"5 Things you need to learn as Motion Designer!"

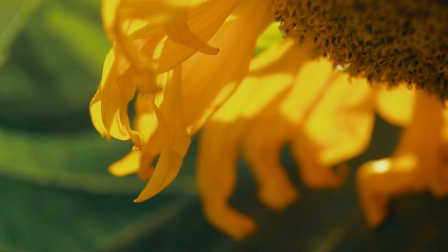Shadows and lights moving along. Because it's little details that matter.
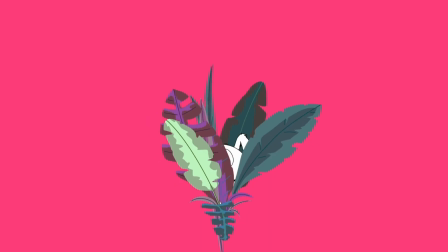It's details that distinguish an okay design or animation from an outstanding design or animation.
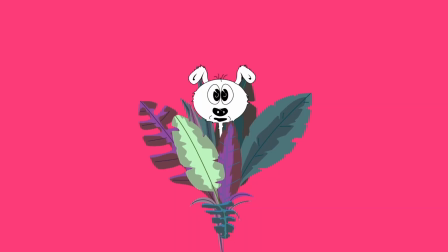Organic animations are reproduced natural behaviors. That's what makes them convincing.
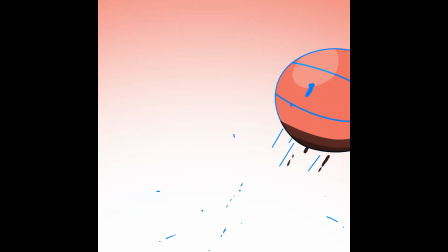Like a bouncing ball in Rio is a model for a bouncing graphic shape. As well as the textures of shapes.
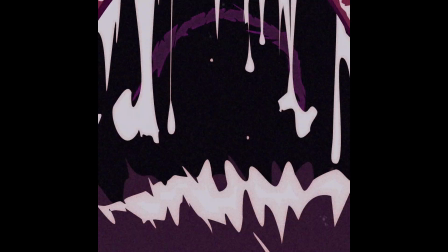Little details like light and shadow. a distinct colour palette, bird and grain makes them unique.
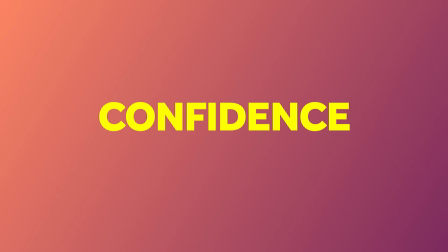And finally, number 5. You have to learn to be confident.
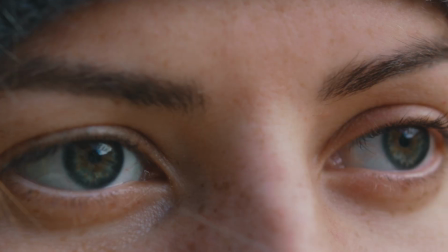Your work and your creativity is valuable. You've spent years to become an expert. I mean, confidence not in the sense of ignoring feedback though. But you have to be able to work with clients at eye level.
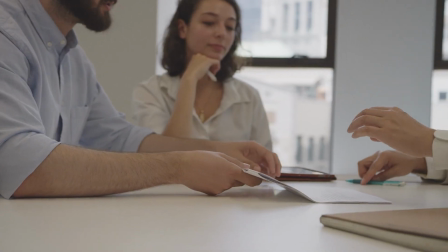Be an expert for your clients, advise them. You have all the knowledge your client needs.
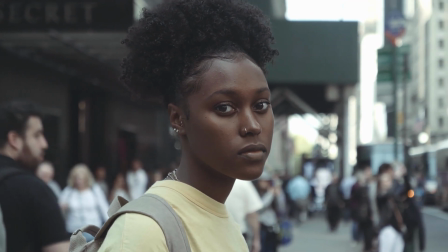They like to show you. That's why they hired you in the first place. Confidence usually comes with experience though. So there's hope. I know this is a lot to take in. I've put links to resources in the video description. Go check them out. So what's left to say? Enjoy learning and practicing and don't give up. Which of the 5 points do you struggle most with? Let me know in the comments below. On the left side I've added some videos you might like. Subscribe to my channel on the right side and ring the bell to get notified when my next video is coming out. Thanks so much for watching, I really appreciate it! See you in the next video guys, bye!